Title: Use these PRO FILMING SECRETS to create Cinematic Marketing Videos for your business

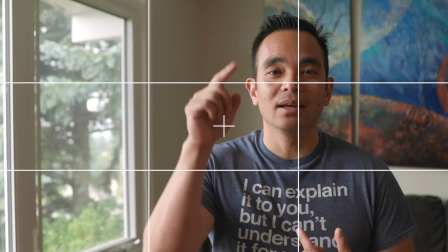(4:09)
And I'm always trying to get my eye in that cross point on that upper third. And check out some of these famous movies where the subject has been placed on one of these thirds, and it just makes for a better shot.
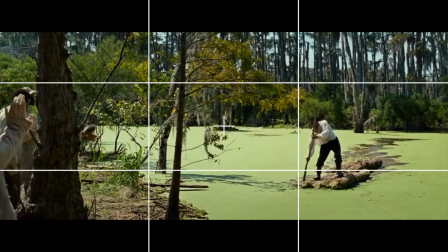(4:25) I don't see how that's a party. Platt, you are a marvel.
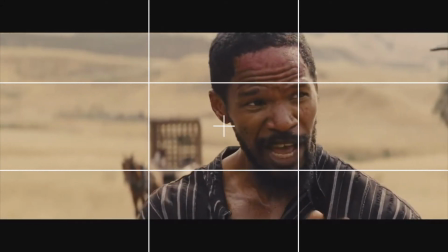(4:34) You give me a pistol, one of them horses, and $500 of that $11,500, now I'll point them out to you.
So if you're shooting interview or corporate style videos, you can have your subject right in the middle frame, talking to the camera.
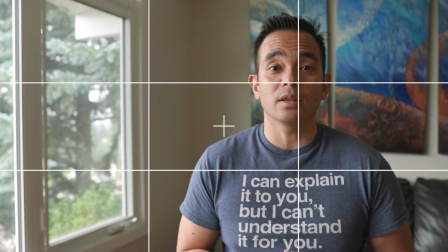(4:49)
You can have them off to the third, talking to the camera, or if you have an interviewer,
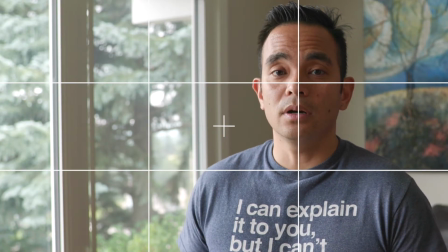(4:54)
you can have them off to the third and directly talking to the interviewer. So the bonus tip I have for you, and it's kind of connected to the rule of thirds, is leading lines.
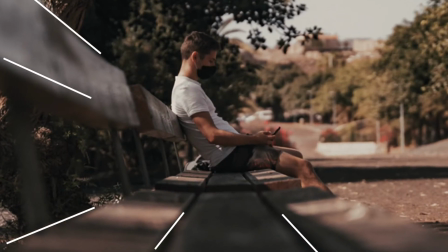(5:06)
Look for natural lines in the background that direct your viewer's eye to the subject. So for example, here you can see that the paintings behind me, the couch,
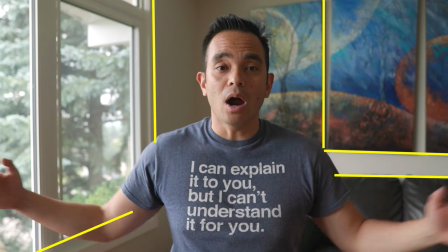(5:17)
and even the direction of the windows are funneling the viewer's attention to myself. And part of great composition is selecting the right background or setting or backdrop that has great leading lines that direct your viewer's attention to your subject in a pleasing manner. Now, any filmmaker will tell you there's a lot more that goes into great composition than these 4 techniques. But if you master these 4, you'll be able to 10x any video you shoot, and it'll just look that much better. And I'll leave a couple links in the description below on some more advanced composition tips if you're interested in checking them out.
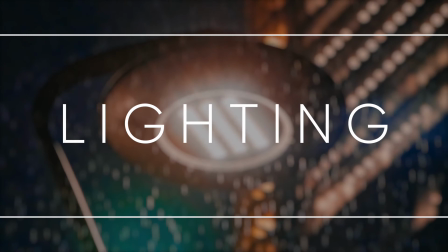(5:54)
So the second piece we're talking about today is lighting. Now, it's pretty simple today because we have a window and that's a source of light, but actually it's where you place your subject in relation to that light source
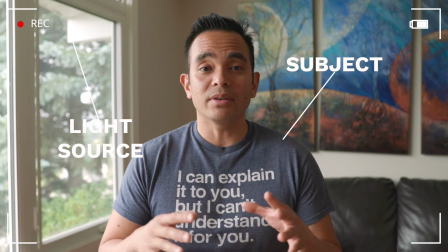(6:06)
and where you place your camera that can have a significant impact on the quality of your videos. So the key element I want to touch on today is broad lighting versus short lighting. Now, broad lighting is filming your subject on the side where the light is coming from.
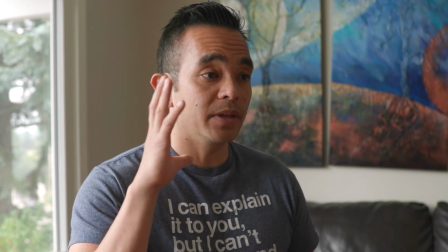(6:22)
So for example, if I'm here and I'm doing an interview and you're filming on this side, you're filming on the broad side where the light source is coming from.
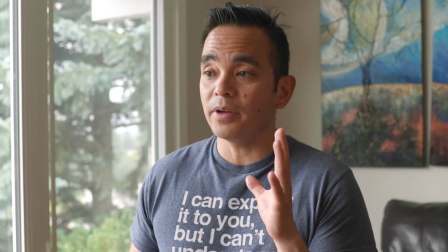(6:30)
If we're doing a video interview and you're filming the shadow side of my face, this is short lighting and you're filming on the short side. Now it's really up to you as the filmmaker on which side you want to film on, but usually for a more cinematic look, you definitely want to go with the shorter lighting or filming on the shadowed side of the face. One thing you have to be aware of if you're planning to use a window as your light source is the position of the sun.
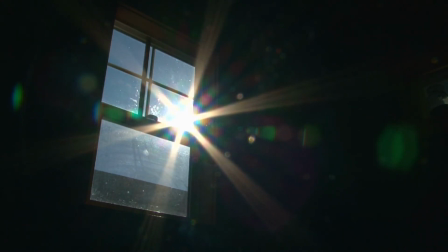(6:55)
Now on a cloudy day, it's pretty easy. You're gonna have pretty consistent lighting, but if it's a sunny day with some clouds,
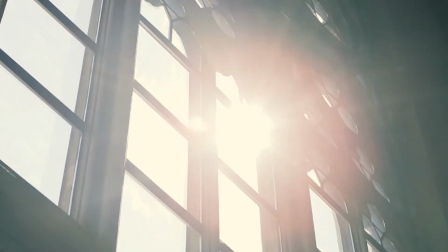(7:02)
you run the risk of having your subject a little lighter or a little darker. So just something to be aware of, that you will be at the mercy of the sun if you're planning to use a window. Now that you know techniques to get great composition and how to use your lighting, you can definitely create great marketing videos without having any experience or having to use expensive gear. So you gotta check out our next video here, as I actually do a comparison between a cinema camera and an iPhone, and if you can actually tell the difference. Thanks for watching, and I'll catch you in our next video.